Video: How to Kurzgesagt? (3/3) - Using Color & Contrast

Now, the word contrast is a stretchable term and can refer to many things. But in our case, it refers to the contrast between shades and the contrast between colors. Let's start with the most obvious contrast there is: black and white. This is the boldest contrast we can possibly create.
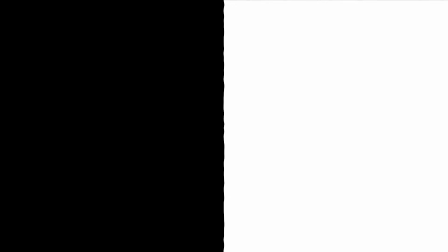288s
Right now, everything is evenly spaced and balanced out.
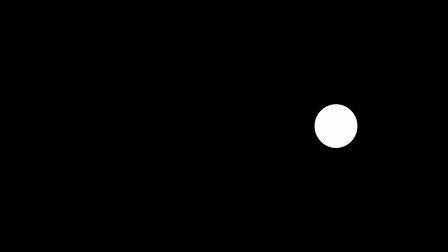292s
However, if we take, let's say, the white side and shrink it down, you will now get the focus point, which your eyes will automatically follow. As a rule of thumb, you can say that we are always drawn to the most contrasty part of an image.
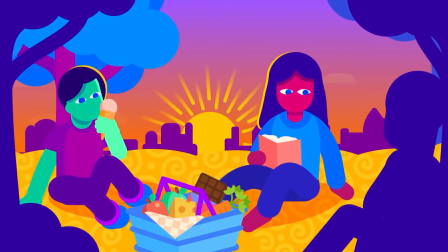305s
So, if we now take this rule and apply it to an image, the subject of matter should always have the most contrast to its surrounding, so the viewer has an easier time finding what's important in that image. This also helps you tell the story, since this way you can determine what part of the image seems relevant to your audience and what part doesn't. The same rule applies to the contrast of color, though it's a bit more complicated this time. Instead of having only one variation of contrast, we now have 5. I won't go through all of them since this topic tends to get boring quite quickly, but I'll give you an overview of the most important ones. First of all, we have the most popular and probably also most used contrast, the complementary contrast.
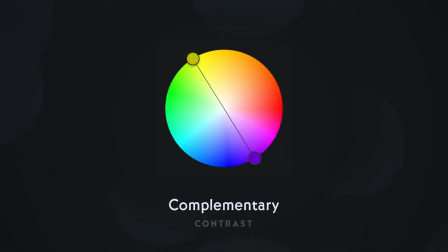350s
It combines 2 colors laying on opposite sides of the color wheel and therefore creates the boldest possible contrast in colors. It not only combines 2 fundamentally different hues, but also bright and dark colors, making them differ from each other even more. And even though it's a quite harsh one, our brains tend to like the combinations this contrast creates. Blue and orange is probably the most famous example for that, as it's seen in many movies and TV shows these days. The artists of Kurzgesagt tend to use it too, not only to create nice looking images, but also to separate 2 layers of an image from one another, for example fore and background. Furthermore, this variant of contrast even holds the secret as to why Kurzgesagt illustrations always pop the way they do. Colors of this contrast appear brighter and more prominent together, making already strong colors seem even brighter and more shiny when combined. So we just uncovered another secret of Kurzgesagt style.
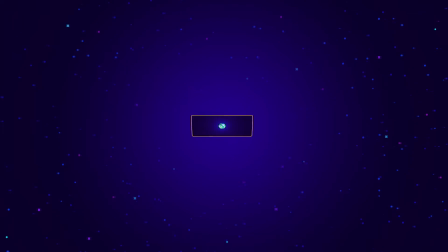The second contrast we will look at is the monochromatic one. This is actually the one we used in the last video to shade our objects. Different from the other ones, this contrast doesn't combine multiple hues, but instead takes one hue and separates it into different shades. This way, the same color gets displayed alongside its darker and brighter self, making the contrast the perfect method to give depth to your illustrated objects. The last contrast we will look at is the triadic one. This contrast takes 3 evenly spaced colors from the palette and puts them together, creating a quite harsh but still pleasing combination. By using all of these contrasts together, you can guide your viewers through the video only by colors and make your images look pleasing and interesting at the same time. Now, we have talked a lot about hue and contrast, but we haven't talked about saturation yet. Most people would probably say, "Don't use too many saturated hues together because it's hard on the eyes." But Kurzgesagt doesn't give a fuck about that. To the contrary, they even do the complete opposite and basically bomb your eyes with highly saturated colors.
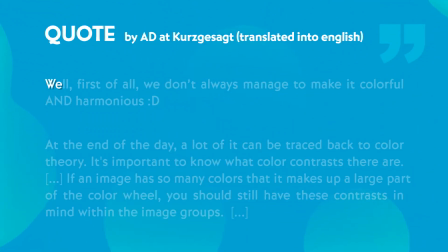484s
So why does it still work so well then? Well, first of all, we don't always manage to make it colorful and harmonious.
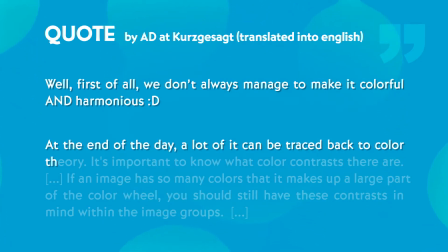492s
At the end of the day, a lot of it can be traced back to color theory. It's important to know what color contrasts there are.
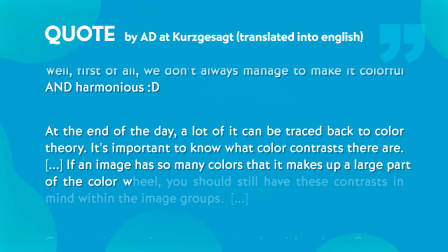499s
If an image has so many colors that it makes up a large part of the color wheel, you should still have these contrasts in mind within the image groups.
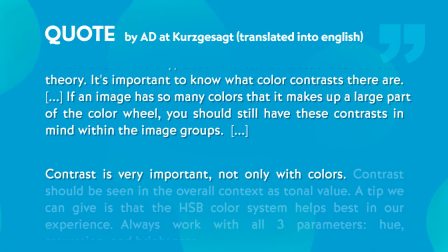507s
Contrast is very important, not only with colors. Contrast should be seen in the overall context as tonal value.
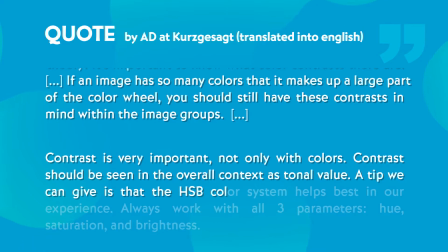514s
A tip we can give is that the HSB color system helps best in our experience.